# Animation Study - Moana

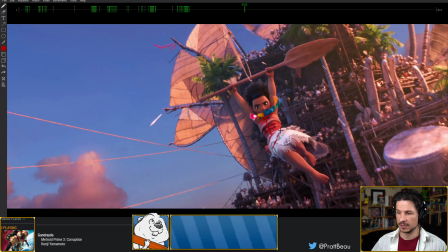The hips, really big angle. And this creates this beautiful straight versus curve. So they're really exaggerating these concepts,
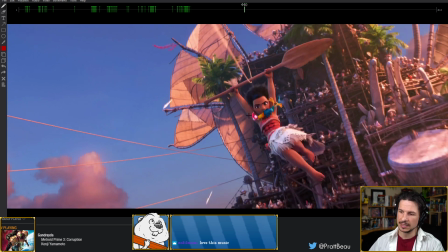and not just having the character, like it's easy when you're looking at a pose like this to go, oh yeah, it's exaggerated. Mm-hmm. And then, oh, I'll do it in my animation, and you'll take the body, put that at an angle, and then, okay, let's take the hips, and okay, we'll put that at a little bit of
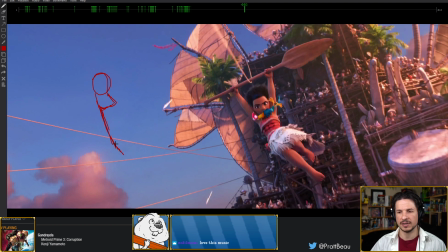an angle, and then the leg, we'll put that at a little bit of an angle like that. Okay, I've exaggerated it. But the beauty of doing draw overs in numb tongue. The beauty of doing draw overs when you're analyzing a
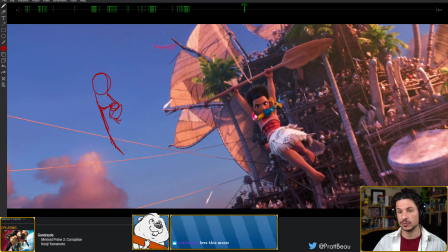shot is once you draw over it, you can really see how far they pushed it. So one of the big things that I see in a lot of student work all the time, and it's not a bad thing, it's just it seems to be human nature, we want to keep things balanced,
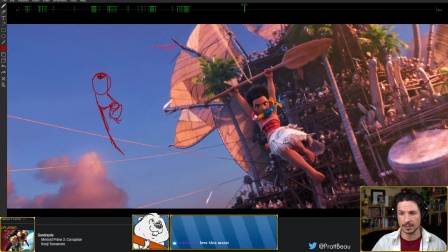is that if you look at the neck, the base of the neck, and then draw a straight line down to the hips, almost all the time in student work, that's going to be very in line with each other. The hips and the neck stay in line.
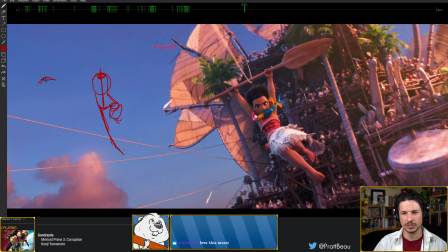They might push the pose, really push the contrapposto, like exaggerate that a huge amount. But when you look at the base of the neck to the middle of the hips, it's always in a straight line. And this takes your pose and goes from being dynamic to kind of flattening it out a little bit.
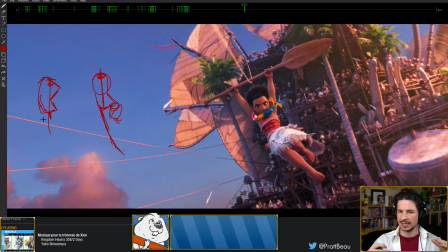You're still getting contrapposto, but you're not pushing the range that you can actually go. And if we do that here, look at the neck versus the middle of the hips.
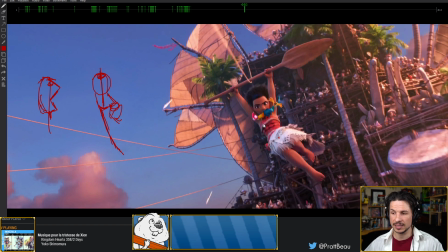Look at that distance between them. They are pushing this pose, when you actually draw over it, a lot. That foot is not just slightly under the body like this, it's way out away from the body. It's nowhere close to the body.
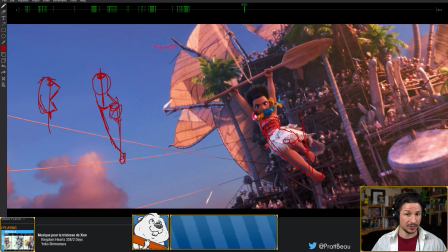So as you're analyzing, especially cartoony animation, that's something you really want to pay attention to, things like this. But anything like this even, pay attention to those lines, how the neck lines up to the hips and how those line up to the feet and where the feet are in relation to that.
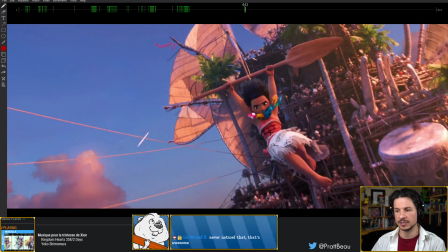And oftentimes you'll see that the poses
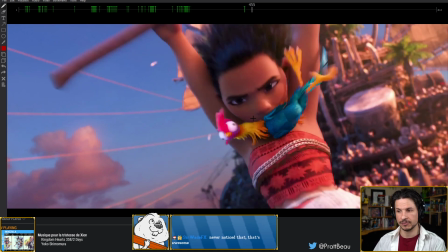are way more exaggerated than we would normally think of. I'll see if I can find another scene here.
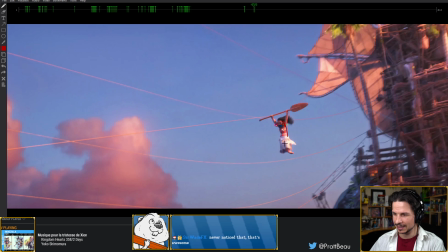And then this, I just love how she goes from this kind of little curve here, and then as she comes in,
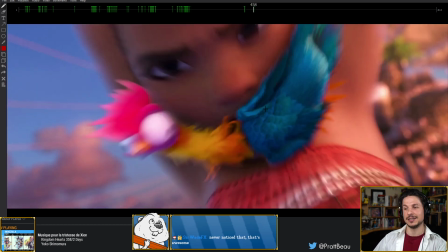actually this is another good point.
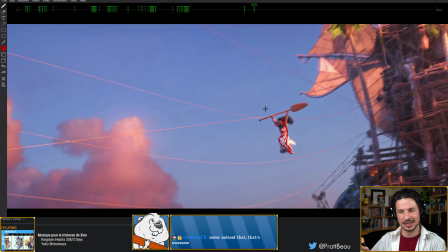I love this scene because this would be a scene where you could easily go, okay, she's hanging there, her line of action is a C curve this way, and now she has to curl in a ball.
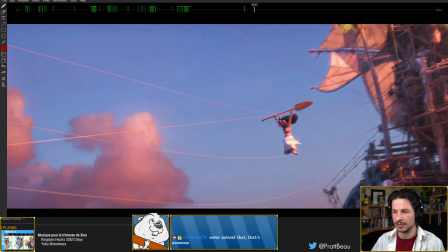Well, she's already hanging there. What's she gonna do? Well, she's gonna bring her knees up. Okay, let's bring the knees up, and she curls in this way. Done. Easy. But have you really pushed the exaggeration of the pose that much?
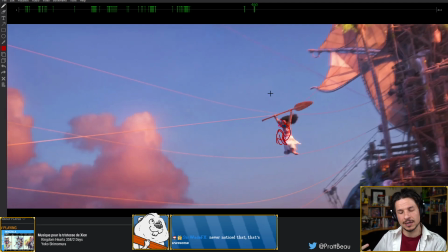The line of action is, it's exaggerated more, but there's no reversal. It's not really dynamic. So what they do is that they really push the fact that she's bracing for impact and she doesn't want to hit Maui,
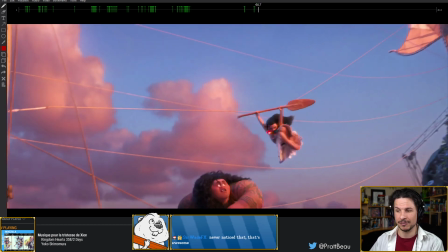and they curve her the other way.
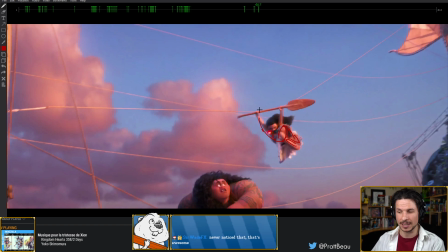It's the same pose, knees curled up, but they add this twist to the body, which again, twists, it makes it dynamic, but it reverses the line of action. So now we go from this curve here to a curve this way.
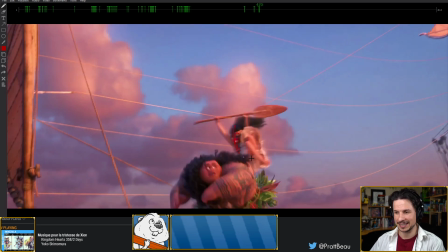And we almost get this cannonball effect. The other positive about this is as it hits, it gives us this clear silhouette of her, not super clear, but we see her face versus the legs, and she's almost just slamming into him versus hitting him with her knees.
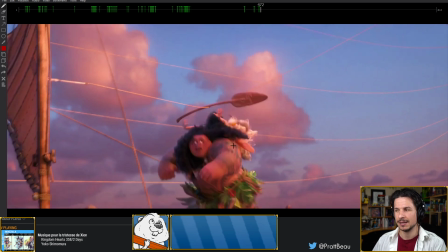It makes for a more interesting pose. And then you don't see this at speed, but her hands going through his hair,
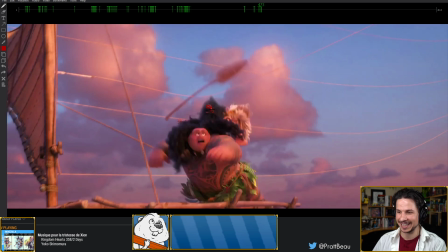even here, like the hand in the hair at this point.
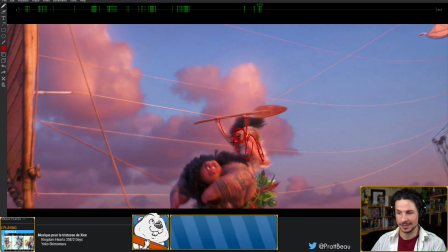And once again, they've reversed the arc here.
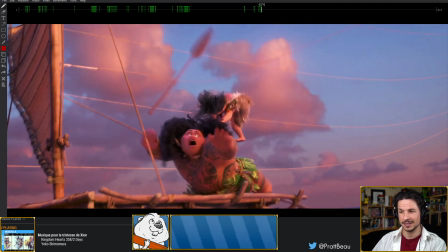What do they do after the impact? Look at her arc, her line of action.
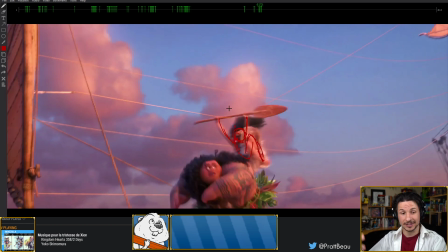Reversed once more. So by reversing it here, not only did they make the beginning more interesting, they made the impact more interesting.
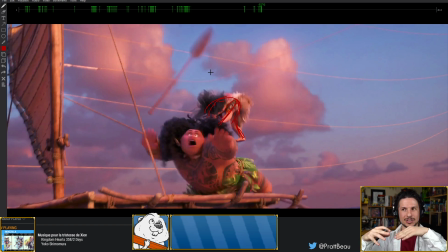If she was bent the other way, she would hit and it would just be more of the same bend this way.
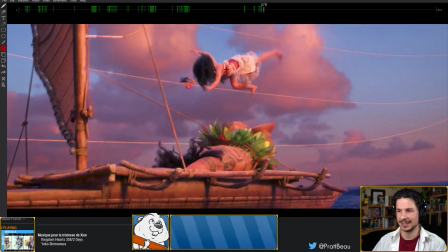So really pushing that. And then here, the flailing is wonderful.
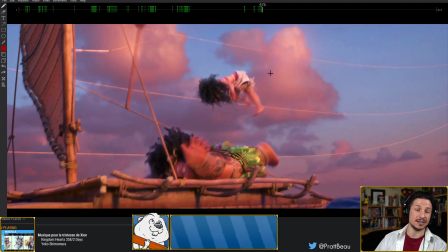Now, when you're animating flailing like this, it can be very daunting because it's a lot of motion that has to read very well.
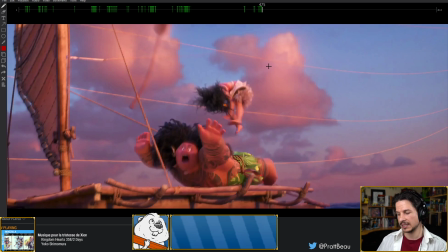When you're first starting this, if you've never analyzed animation, it can be just like, what the heck do I do? How do I make this work? It's just so much motion, especially considering we have to make up a lot of it. You can't shoot a reference for a moment like this of someone in the air just hanging before they fall.
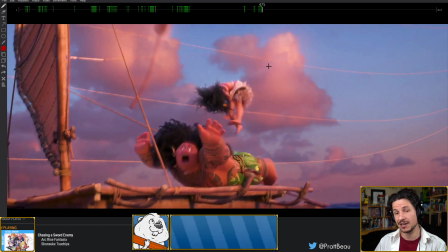But if you break it down, it's actually not that complex. It's just lots of simple arcs. So for example, let's take a look at this foot. if you just look at this foot as it comes up,
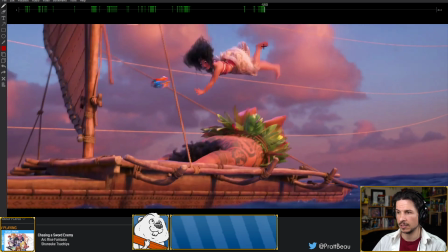up, up, and then down,
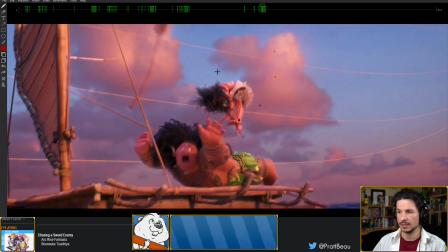and we look at the spacing, look at that. Simple arc.
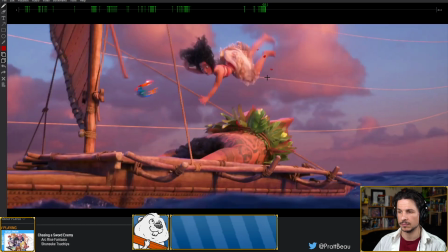Nothing more. Okay, let's do another one.
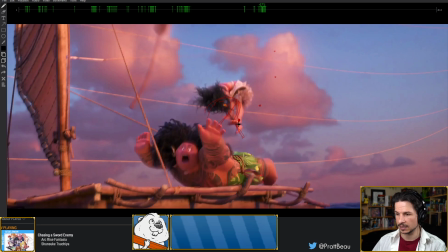Let's do the other leg. So the other leg starts here, comes up this way,
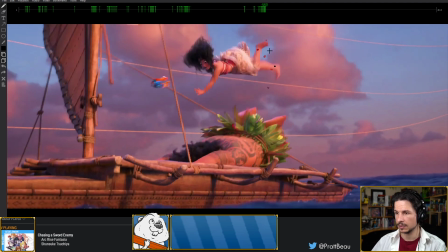kicks out, and then up. And okay, make sure I'm following the right foot here.
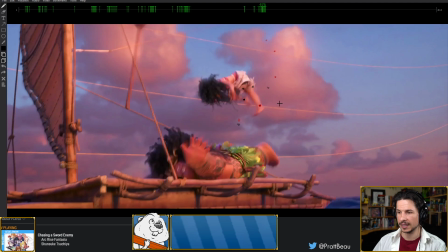Okay, so we get this. A little bit more of a chaotic arc, but this still works because she's literally kicking.
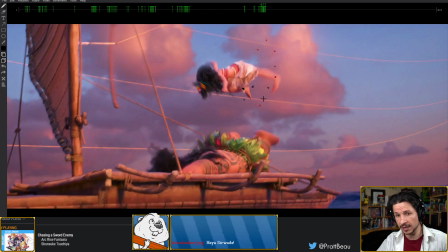It's almost like she's doing a punch. When you're doing strong action, so for example, a punch, you want a straight line. My fist is not doing this as I'm punching. This is weak. If I do this, it's strong.
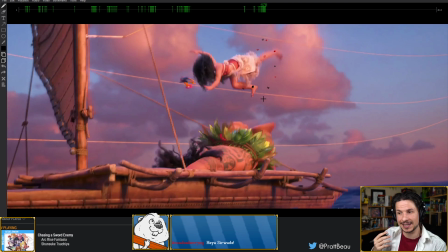So she's kind of anticipating kicking out and then arcing.
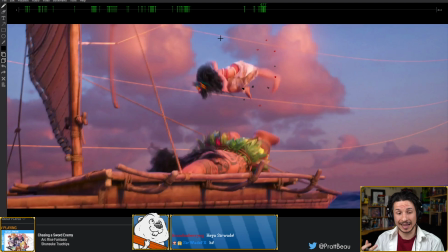They're just thinking about it as a kick. That's it.
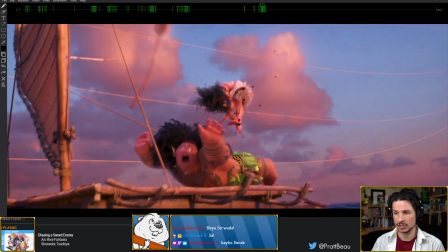So what looks like a very chaotic line of action is actually anticipate in, kick, and then overshoot. Simple when you kind of break it down in that sense. And Brandon, hello! And
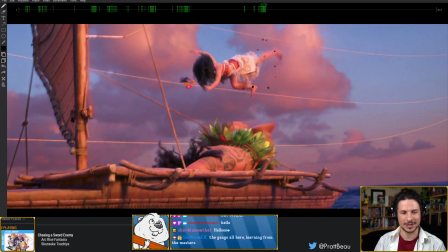films love this music? Yeah, I think you mentioned that during the Metroid one. I love Metroid music, even though I've never really played a Metroid game, sadly.
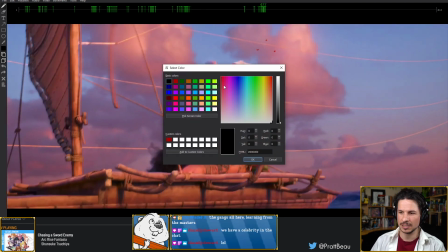So we get that. Let's do another one here. Let's do the hands.
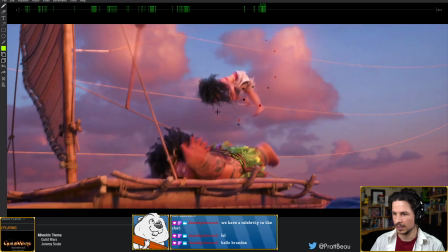So we've got one of the arms, I think it's right there,
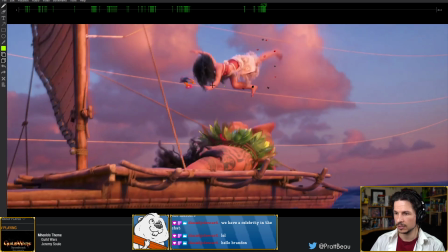comes forward, through, over, and down here.